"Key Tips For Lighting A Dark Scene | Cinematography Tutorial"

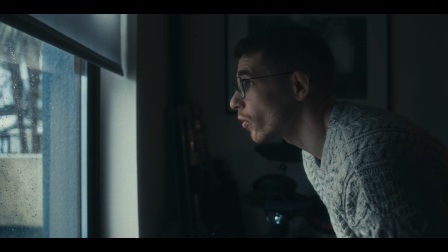9s Tutorial weather.
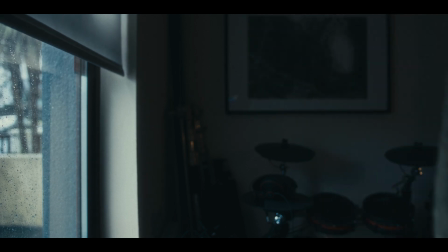Hey, what's the crack, and welcome to or back to the channel. In today's episode, I want to share with you a concept and some techniques that I
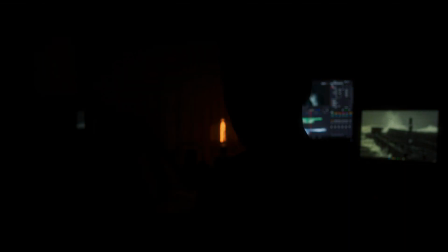26s
find very helpful when attempting to light a scene that needs to look and feel dark.
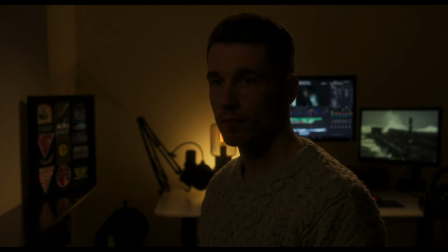32s
In today's example, as you can see, I've gone very dark to show you just how far you can push these techniques, but this is clearly too dark for YouTube and YouTube's compression. So I think it's really important that you watch this video on a good sized display. Wow, I struggle to say that. And also make sure that you watch it in 4K resolution. Also, for those of you who are really concerned about image quality and integrity, I have a link in the description where you can download a DNX HRHQX copy of the final setup so that you can assess the image quality under better conditions. We are going to do two setups today.
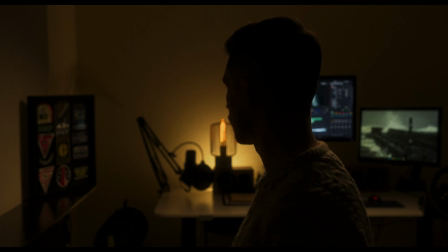73s
One where we leave our foreground in silhouette for a more unrevealed and silhouetted look. And in a second version where we bring in some light onto that foreground to give a less mysterious and a more revealed look. To do this, we're going to cover 4 techniques that all serve a main concept, and that concept is to preserve shadows. And by preserve shadows,
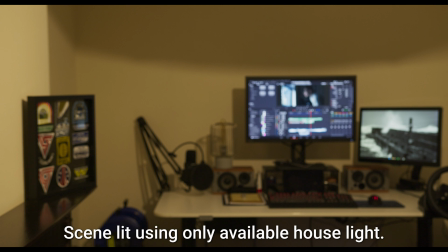98s
I mean don't just flood your entire scene with light and eliminate every shadow from every corner and every pocket of the scene.
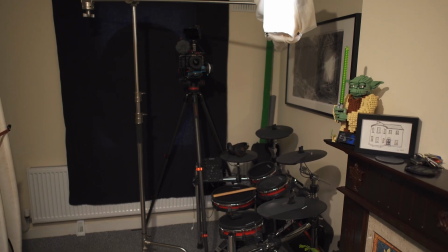106s
The first thing that I did was to hang a big piece of black material over the window in the office space here. And this does 2 things for me. It, 1, blocks out any ambient daylight from coming in and illuminating our scene. And 2, it actually creates negative fill in front of our subject in the foreground, which will better help with creating a silhouette later on.
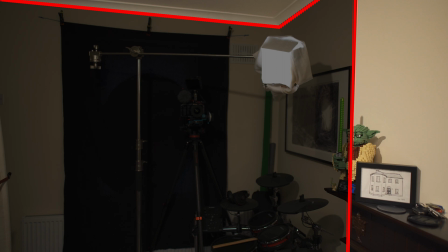130s
Now, ideally, I would have created an entire cove of negative fill in the corner of that room, but of course, I'm just working with what I have available to me.
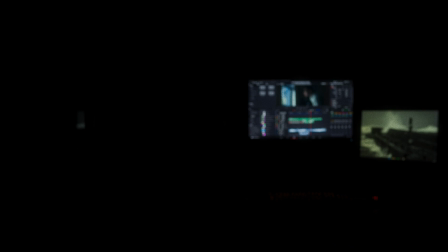141s
Now let's turn off the house lights and look at our base canvas, including these 2 computer monitors. It's really important to remember that just because things aren't a traditional lighting fixture or lamp doesn't mean they're not sources of light. They are your responsibility. So any color and luminance adjustments that need to be done to make them work in the scene need to be done by you as well. Now, these 2 sources of light are the first implementation of the first 2 techniques that I wanted to cover today. The first technique is create pockets of light. By creating small pockets of light, you will leave small pockets of shadow. And the second technique is to light the background and not the foreground in order to achieve silhouette. Silhouette is basically just another way of saying shadow. So by lighting for silhouette, we are lighting to preserve shadow.
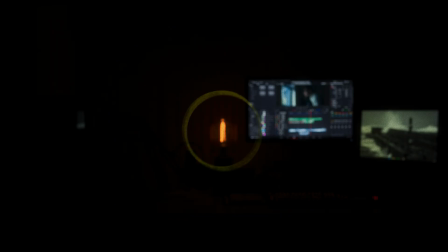199s
Continuing with these 2 techniques, next I switched on this practical lamp, and this is going to be quite specific to me, but the lamp, 1, has a really weird spread of light and casts weird shadows, and also the color from this lamp is breaking the color palette that I was going for.
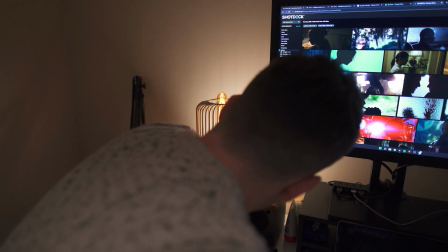214s
So what I did was kept it really dim, and I decided to augment that lamp using an aperture MC.
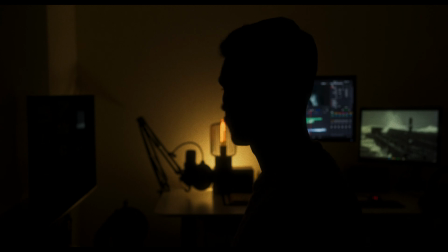220s
Now that we have some nice pockets of light, for me personally, the shadows are feeling a bit too deep and a bit too plentiful. So I decided to bring in a really subtle, controlled amount of fill.
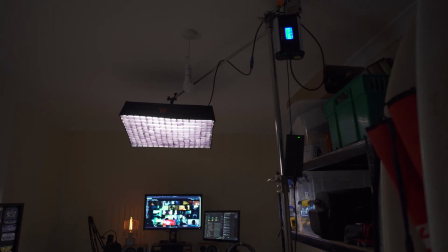233s
To do this, I rigged my Falcon Eyes panel light to be an overhead light.
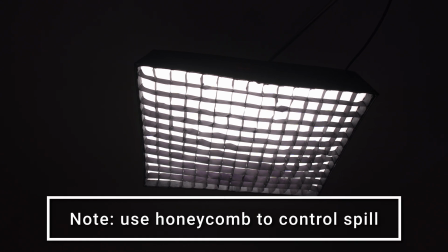238s
And with the way I angled it, I got it to do 2 things for me in the scene.
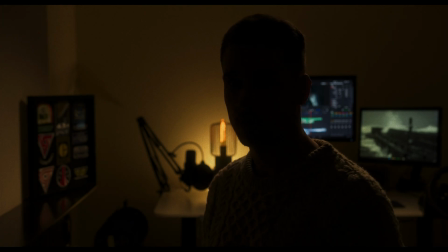243s
The first was it illuminated that background a little bit more, specifically the desk, and that further augments that desk lamp. It makes it look like it's lighting that background more than it actually is.